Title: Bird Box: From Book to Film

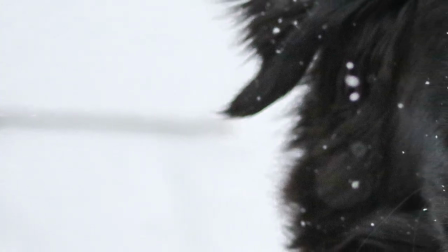759s
There was one more member of the household that did not find their way into the film. It is the Border Collie, Victor.
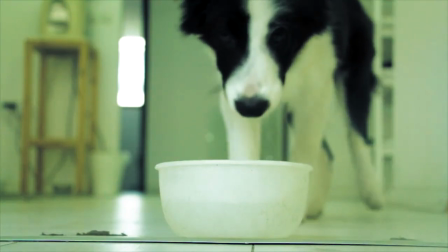764s
Owned by Jules, Victor acted as a guard, barking and growling when situations did not feel right.
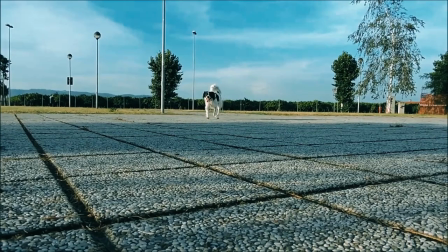769s
Dogs play a prominent role in the Bird Box novel. It was an idea that Tom came up with when he thought about traveling outside the house.
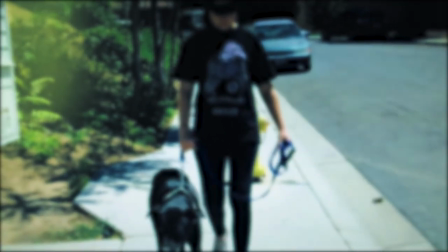776s
It was thought that dogs were not affected by the creatures, so they would act as their owner's eyes.
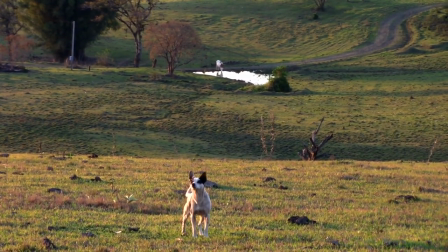781s
Because Jules did not want to test out the theory on his own beloved dog, Tom and Jules set out to find strays, which they successfully do.
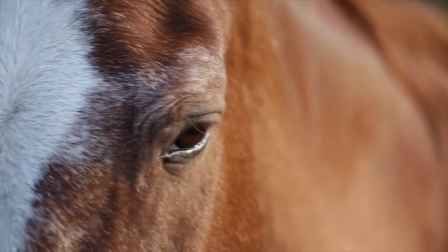788s
Dogs are not present in the film, but horses were mentioned early on by Mallory's sister Jessica.
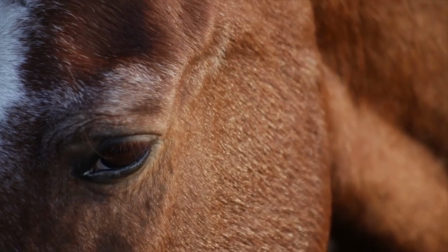793s
Horses would have been an interesting substitute since the writer can be guided through the animal's eyes and sense of direction.
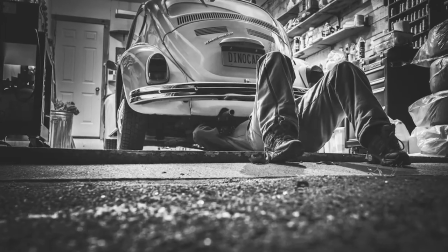798s
It is too bad that this aspect was not tested out in the film. Instead of using animals, the crew patches an idea of transportation when they become desperate for food.
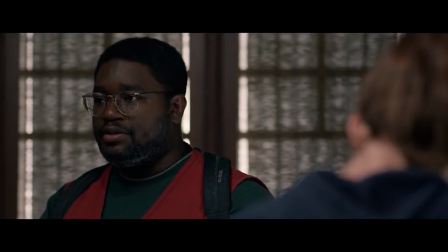807s
Charlie is a worker at the grocery store, which gives them access to it since he has the keys. The film cleverly uses modern technology to help them reach a far distance.
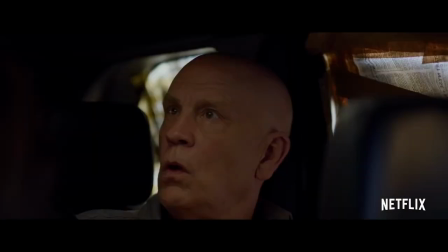815s
By covering up the windows, they use the car's GPS and proximity sensor to guide their path.
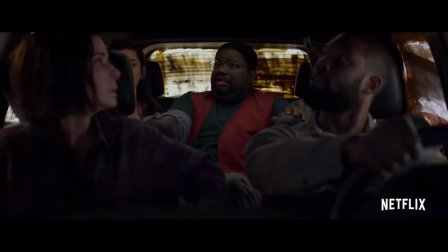821s
With the scene mainly focused on the interior of the car, the attack was presented in a suspenseful way.
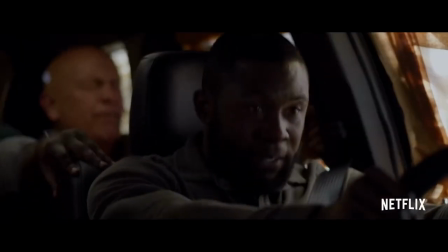826s
The proximity sensor's constant beeping as they become surrounded immerses the audience by leaving them to their own imagination.
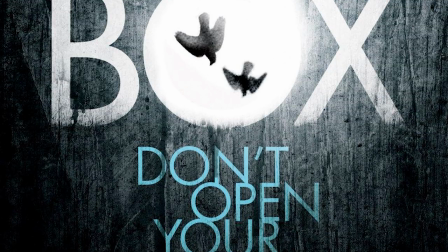833s
Unfortunately, this is the only scene that cleverly draws out fear like the novel.
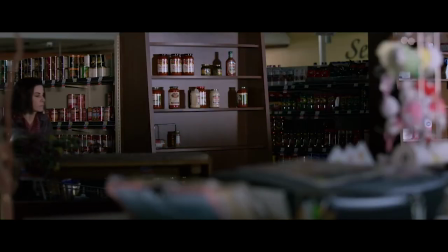836s
After arriving and getting situated inside the store, the group was able to find an abundance of food that would last them for a while.
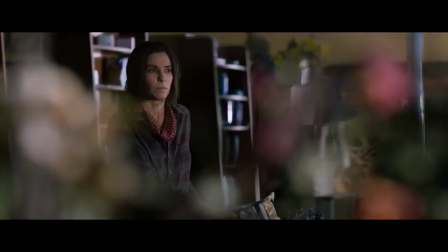843s
Thoughts of staying inside appeals to Douglas, but they decide to leave, however, mainly because this movie is not called The Mist.
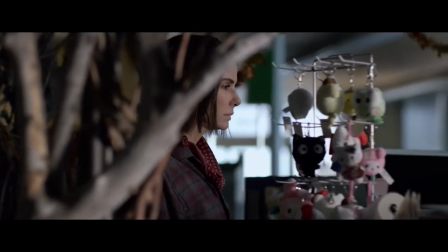849s
Before leaving, they find a cage of birds which gives thus the title the story. They become useful to the group because they find that the birds are alerted to the presence of the creatures.
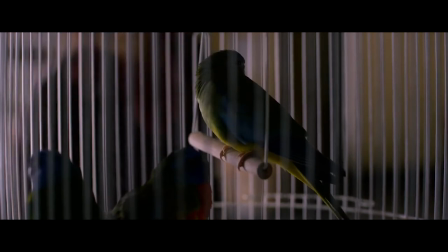857s
The birds in the novel, however, chirp at any person's presence, creature or human.
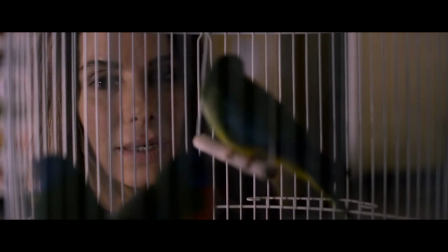862s
Either way, the birds become an alarm system, notifying the housemates of the impending danger. While Mallory was the first to notice these animals, it was Tom and Jules that found them in the novel.
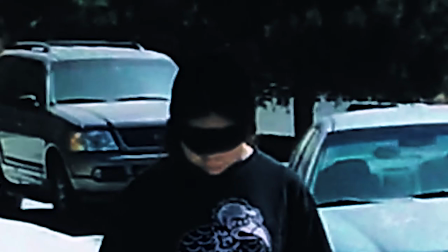871s
Instead of going to the grocery store like the film, Tom and Jules decide to blindly walk through the neighboring houses for food and watchdogs.
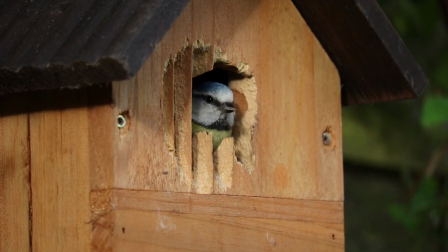878s
In one of the houses, the chirping birds lures the two men and gives Tom the idea on how to use them. The birds are featured more prominently in the movie.
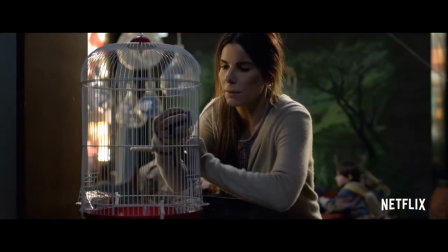885s
They are placed in a box that Mallory carries with her when she takes the boat ride with her children.
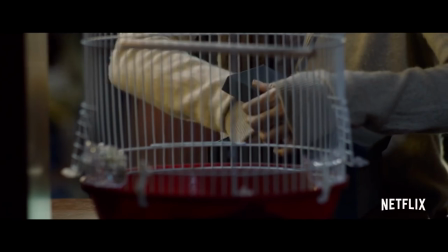889s
They are used to detect the creatures, but are not used during this sequence in the book since the children have better equipped hearing.
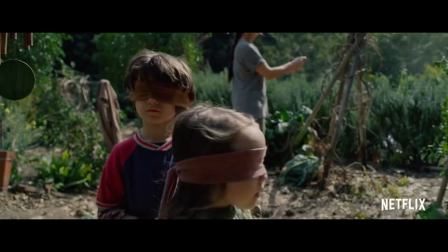895s
On the subject of travel, the housemates are forced to scout new territories for resources. One element the film disregards during these scavenges is the precaution the group takes.
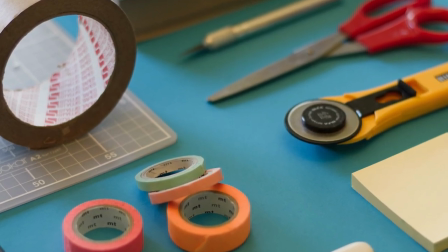904s
In the book, Tom and Jules are described wearing crude armor made from common household items and helmets.
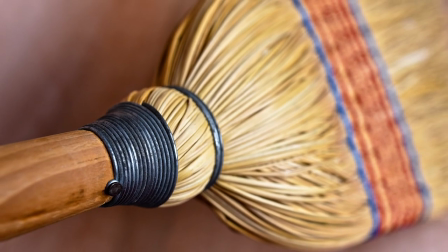910s
They use broomsticks as guides and to feel around for the creatures. Entering a new building takes time.
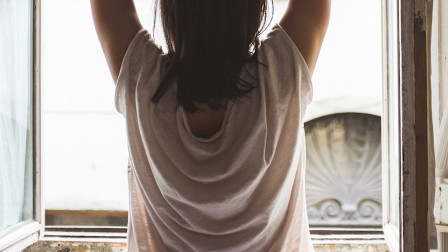915s
They touch every window and take hours of searching before removing their blindfolds. The film decides to leave out these few hours mainly for pacing reasons.
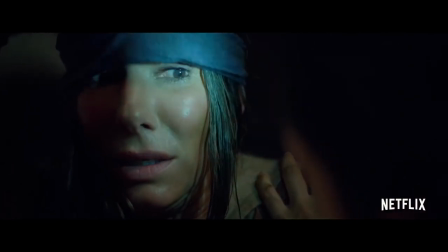922s
There are several instances of the characters taking off their blindfolds without searching the entire structure of the house.
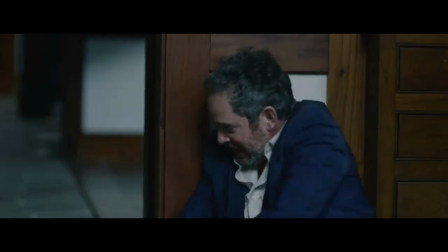927s
The turning point of the story happens with the character Gary appearing outside the housemaid's door. What made the book engaging was the rationality of all the characters.
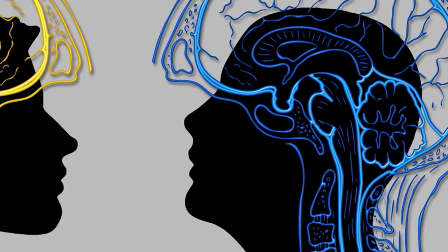936s
Before making decisions, they argued over their morality and consequences of it. Tom was mainly on the side of helping people and trying new ideas, while Douglas thought the opposite.
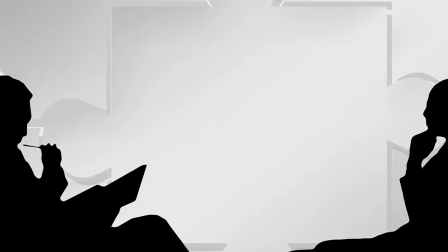944s
They made their cases and the rest of the group voted on what they felt was the right decision. Each character was conflicted, but went with what they felt was right.
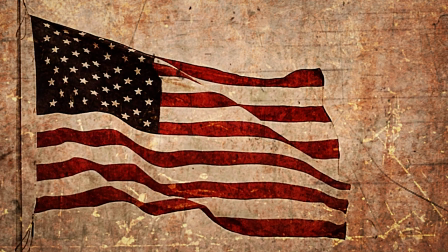953s
In the end, democracy won. Because of this, the book explains the motivation for actions taken.
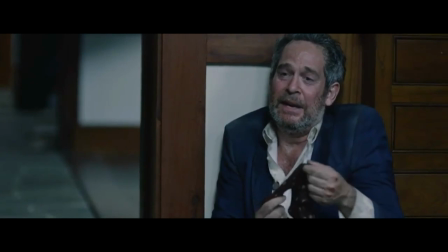958s
When it comes to the case of Gary, the group ultimately decided to let him live, even though some were not so comfortable with the idea.
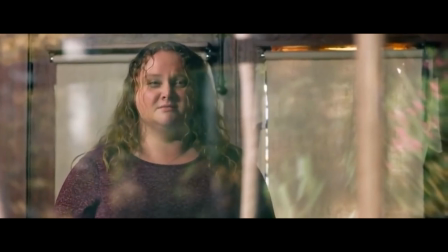965s
The film shies away from voting and relies on a character impulse like most horror movies do.
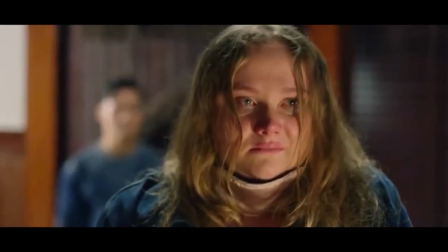970s
Instead of Mallory hearing the door and waking everyone else, Olympia opens the door for Gary which is a very questionable decision and can take some viewers away from the movie.
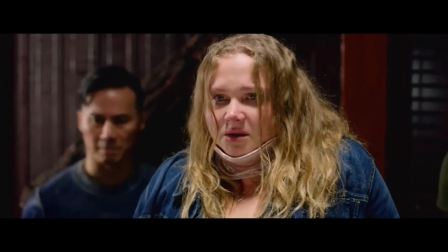978s
This decision completely strips the believability because Olympia's character motivation is not clear.
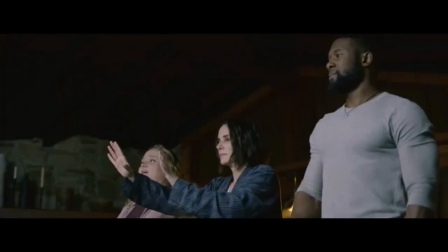983s
The movie did this however, to illustrate how Douglas's cold, sometimes heartless judgments were justified.
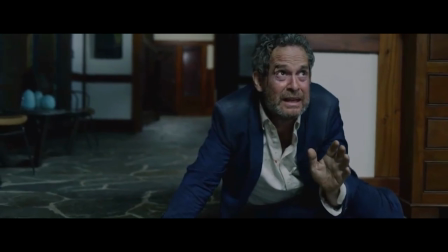989s
If they had not led an Olympia like he said, she would have not opened the door to Gary. Douglas becomes violent during the confrontation with Gary, but is subdued before he could do any damage.
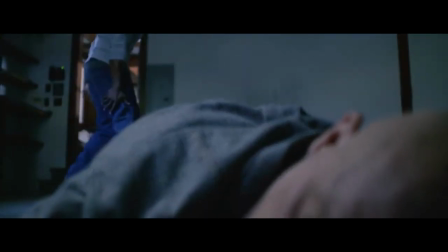998s
Isolated from the group, he ends up becoming the hero when Gary sabotages them. Although he was the unlikable character out of the bunch, he ends up being the rational one.
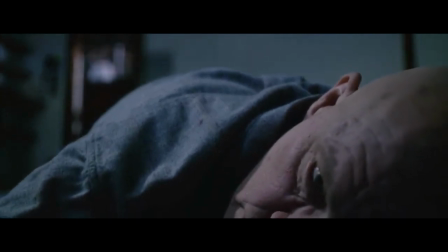1006s
The book has a different outcome for Douglas.